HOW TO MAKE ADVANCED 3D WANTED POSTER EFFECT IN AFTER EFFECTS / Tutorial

so we have this okay then reduce this to three okay
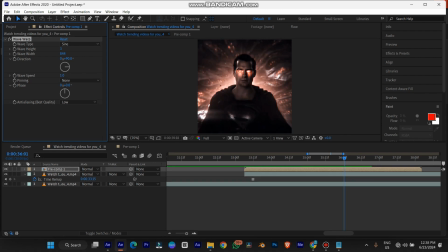258s
I like this well then crank it up a little bit all right so we have this five and three eight four four works for me whichever one works for you I turn it to you yeah this angle where the wave is going
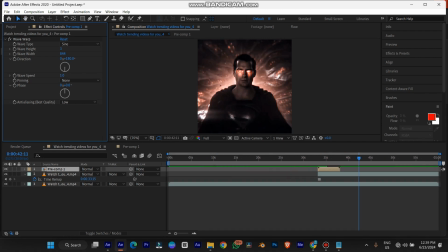274s
to let's say 180 I set mine to 90 keys I like I like the wave that way then the next thing we're going to add is rough edges so it looks like you're like an old paper like a toned paper so it doesn't get a perfect felt look just look at the details we added you know this
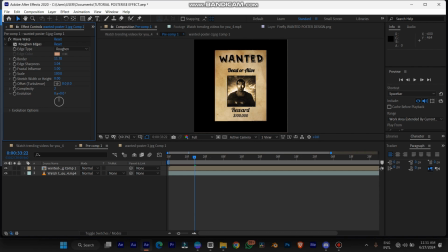299s
is without the roughing edges and this is with roughing edges I can just increase this a little bit
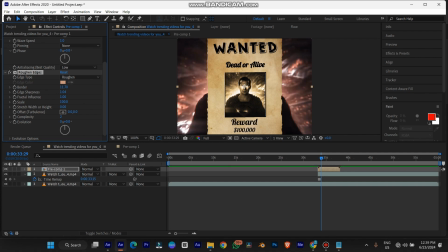304s
so I see more of that's here okay then the next thing we're going to add is a drop shadow or drop shadow or drop shadow gives it like there's a set to like it's like
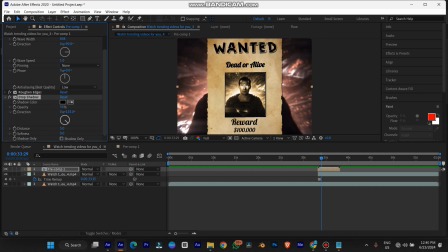319s
a real layer it makes it look like it's a real layer so we're going to turn it through this other side give it a little bit distance increase the opacity then soften it a little bit all right so get that stuff into this is what it looks like without a drop shadow with a drop shadow all right then next thing we're gonna add is glow now you can add any kind of glow but I'm gonna be using a deep glow a deep glow yeah you can add a normal glow but I'm gonna be using a deep glow so just reduce the reduce the exposure a
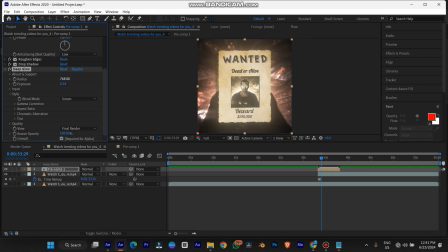355s
little bit you get this settled effects and use the radius too so I think with that we're good with a poster edit so the next thing we're gonna add is the background
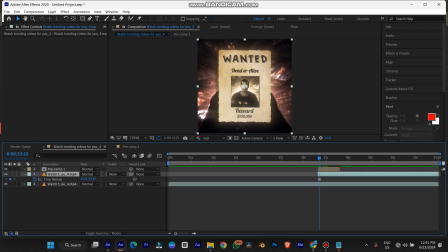369s
image we're gonna be editing this so the first thing we're gonna be adding is a tint so it loses all color then the next thing we're gonna be using again is CC vignettes all right this gives it like a center focus I turn up the poster
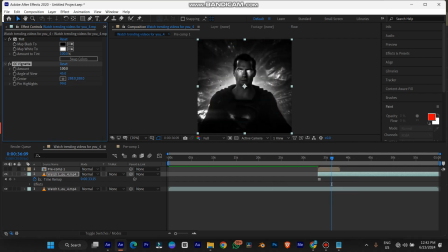386s
so this is what our CC vignette looks like all right I'm just so the next thing we're gonna be adding is noise let's add some noise texture so it doesn't look so perfect like I said you know the beauty about making effects is not making it look not so perfect
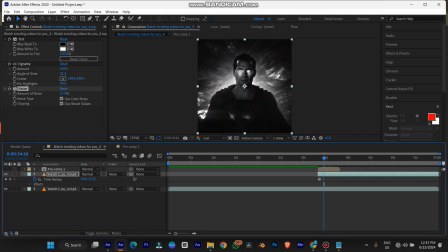406s
you know like if it's so perfect like this is too perfect to be real so you get the unreal details to it alright a little bit of noise and so we're
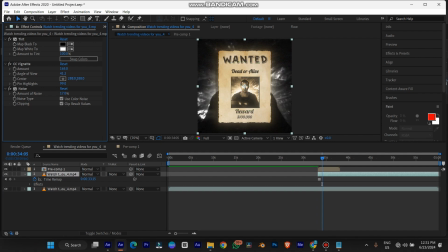415s
gonna be adding a scanline you know like a scanline effect this is this kind of line I should have that okay
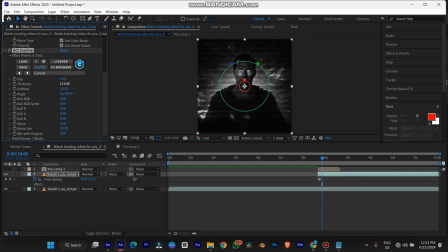425s
so this is a third-party plugin well if you don't have it no problem i'll show you how to do it for free in after effects no fake bugging at all all right so i like it this way all right okay this is okay it's okay yeah so in case you don't have bcc scan line or s
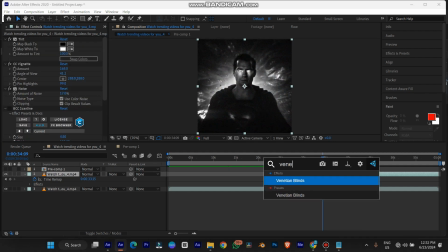443s
scan line uh this is what you're going to use venetian blind the venetian blind effect does same thing yeah all you just have to do just add it to the clip then increase the transition completion turn it to 90 degrees and
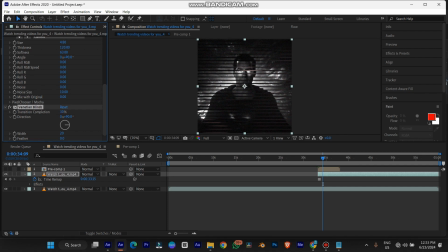458s
increase the transition completion a little bit then reduce the width right reduce the width and don't don't touch the feather feather is more like you're opening it so this is with venetian blinding after effects and with scanline and
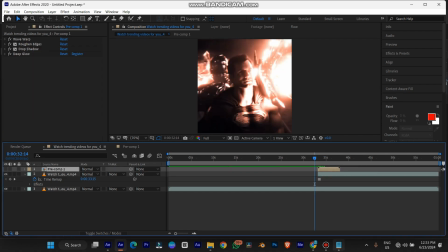478s
in bcc all right so the next thing we're going to do now is add a transition to our poster so we're going to use our ctrl alt y create a new adjustment
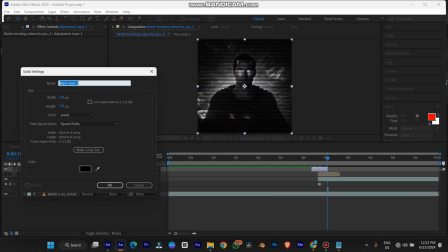487s
layer then ctrl y create a new solid make
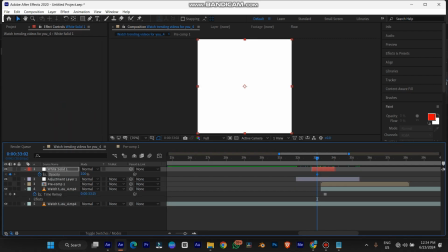491s
sure it's white this is what we're going to do see when it's